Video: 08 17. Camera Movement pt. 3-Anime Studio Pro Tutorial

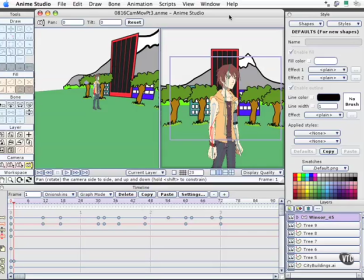(0:01)
In this movie, the third of the special effects camera movement, we've set up our scene to play nice with the camera when we actually move it through the scene. We've also set up the objects so that they have rotational behaviors to point at the camera so we can't really tell they're two-dimensional objects.
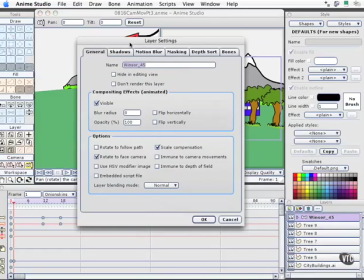(0:19)
We'll need to do that and double check that that's the case with Windsor. I'll open the layer options and we see that he too has been set up to rotate to face the camera.
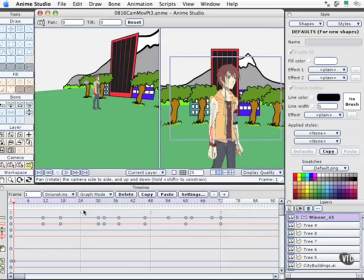(0:27)
Now Windsor has his own animations, and before we get into the camera movement, I did want to point out something that's a little different than the way we've been setting up scenes. Typically we'll set up everything on frame 0.
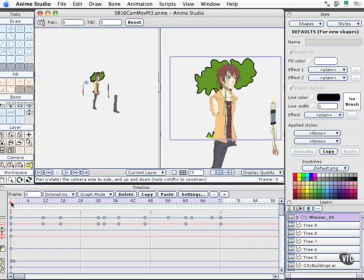(0:38)
One of the reasons we're not doing that now is that happens to be, of course, the rigging frame where Windsor is exploded across the scene.
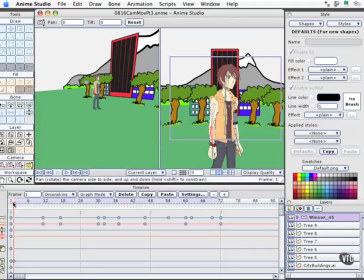(0:46)
And so it's easier to set up some of this and get it cued into three-dimensional space on frame 1 and then animate from that point forward. In fact, our animation is probably going to go beyond 72 frames. We'll have it go up to 90 frames.
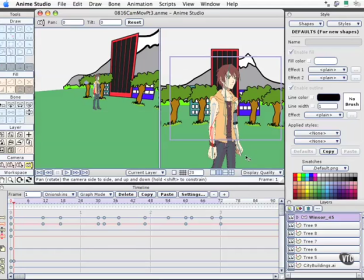(1:01)
The idea here is that we're going to have the camera further away. It will do a little bit of a dramatic zoom in. We'll also have it shift left to right, so we get a little bit of difference in what's called parallax or perspective between the objects in the background,
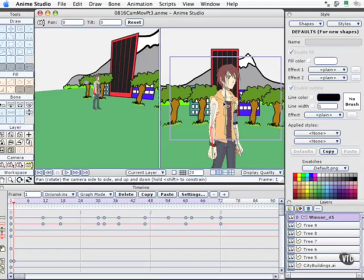(1:15)
moving slightly different to just help the viewers cue into the fact that this is actually a three-dimensional space. So on frame 1 right here, we'll go ahead and select the camera tools, and I'll use the camera zoom tool, which is keyboard shortcut 5. I'm going to go ahead and back the camera out a little bit.
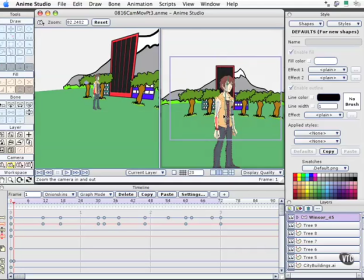(1:35)
I'll shift to the pan tool, keyboard shortcut 4 over here. I should say the track tool. And then I'm going to go ahead and now use the pan tool right here, keyboard shortcut 7,
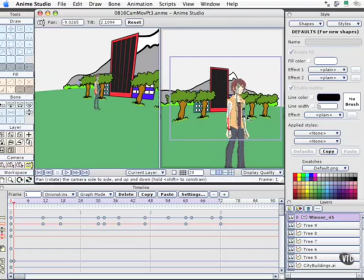(1:53)
to look at our character just a little bit. Now the trees and Windsor are looking directly at the camera. Now I want to zoom up to be, kind of slow and easy. We'll come out to frame 42. I'm going to go ahead and use the zoom tool and come in closer.
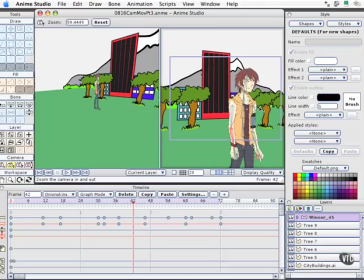(2:14)
I'm going to use the track tool and pull over to this angle just a little bit, and use the pan tool just to go ahead and turn our camera a little bit so we get some real nice motion.
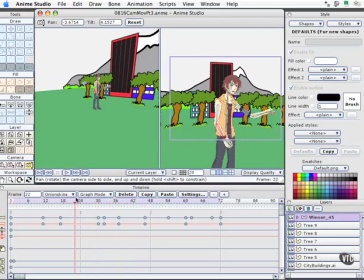(2:29)
So now when we go ahead and scrub the timeline, we see Windsor doing his thing. We see some nice differences between foreground and background. Our camera comes to frame 42.
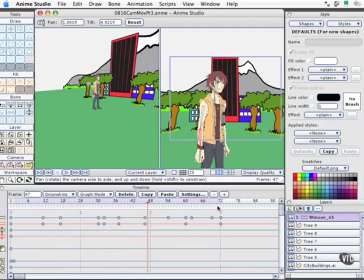(2:41)
It rests there. And then what I'll do is have very, very slow motion over here all the way on frame 90. What I'll do is go ahead and pan the camera just a little bit more.
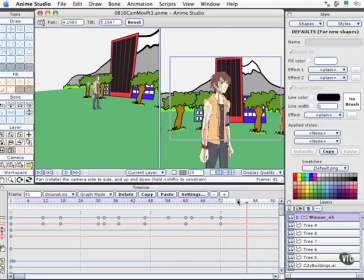(2:59)
So now as we scrub the timeline, that's a very subtle shift. But what this will allow us to do from frame 42 on, and let's scroll down in our timeline just a little bit. You see the keyframes are already added.
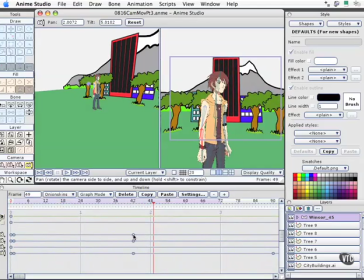(3:17)
What I want to do at the keyframe for the camera right here is to go ahead and I will right click, you can control click if you're on the Mac, and choose noisy. This is going to give us a tweener that puts in some artificial vibration and makes it very easy for us to create that boom,
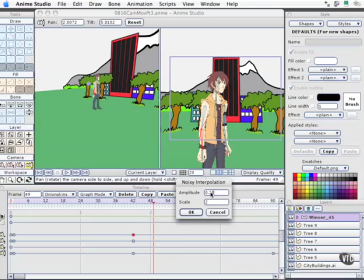(3:37)
boom, boom effect of Godzilla walking nearby. I don't want the amplitude to be very great, so I'm going to put it down to 0.5. The scale of this I want to be something more like 1 instead of 2, and select OK.
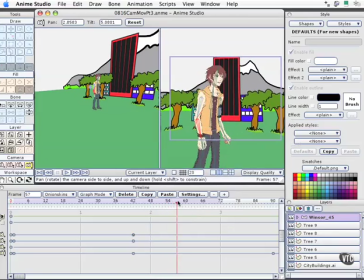(3:50)
I'll go ahead and drag the camera here, and we see now that we get just a little bit of extra motion in there, and that may actually be too much. So let me come back, and one of the reasons is because it's so close to the character. Come down to noisy.